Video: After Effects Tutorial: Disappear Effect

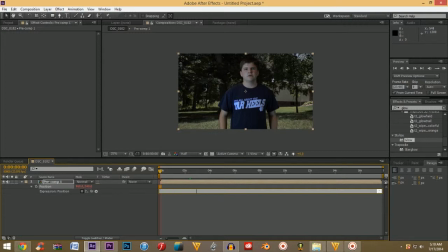[12:10]
You're going to type in the word wiggle, space, open parenthesis, 2, comma, 15, close parenthesis, and click away. Before you can render that out, go back down to your scale, go down to transform, scale,
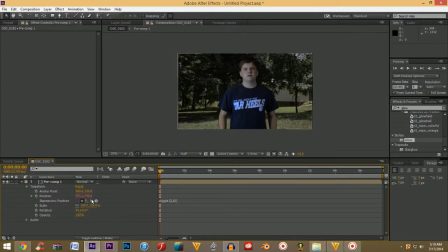[12:27]
and type in 103, and since it's linked, it's going to be 103 to 103 scale ratio. So now you are completely done with the effect. Basically what this does is it adds a screen shape, a camera handheld shape to it.
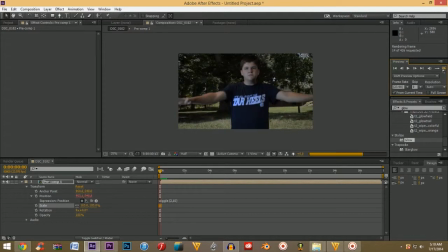[12:42]
And that kind of hides in the seam of, okay, this looks like he's on green screen, and this looks like this is a background. And it adds more depth to it because nothing is ever still in life, so it looks pretty kind of boring if it's just a still shot. But if we have camera motion, it looks very intriguing.
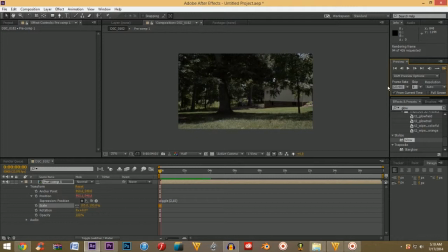[13:02]
So that is the effect for you guys today. Thank you so much for watching. If you guys have an effect that you guys want me to do, leave it in the comment section below and I will get up on that. If you like this video, leave a like, share it with all your friends on Facebook, Twitter, Google+, Tumblr, Pinterest, whatever you kids are into these days.
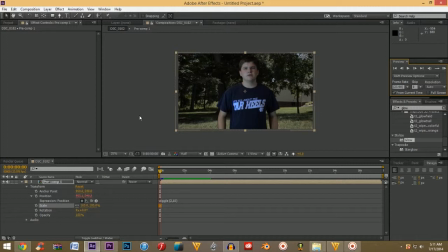[13:21]
And again, thank you so much for watching. Subscribe if you have not done already for the new video content that is posted up weekly. So thank you guys so much for watching. This is Dalton Pope with DMP Productions, and I will see you later.
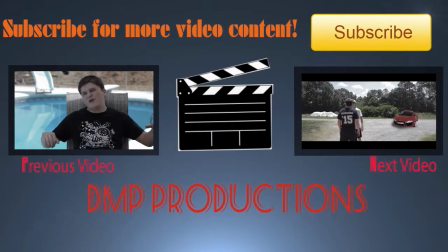[13:36]
Hey you see that subscribe button at the top right part of the screen?
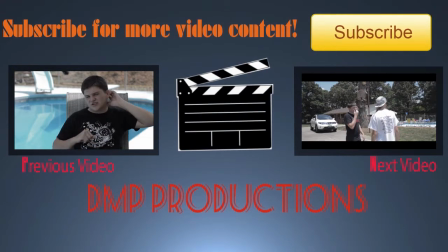[13:40]
I suggest clicking that so that way you be subscribed for the more video content and news that DMP Productions has to offer you. That's right.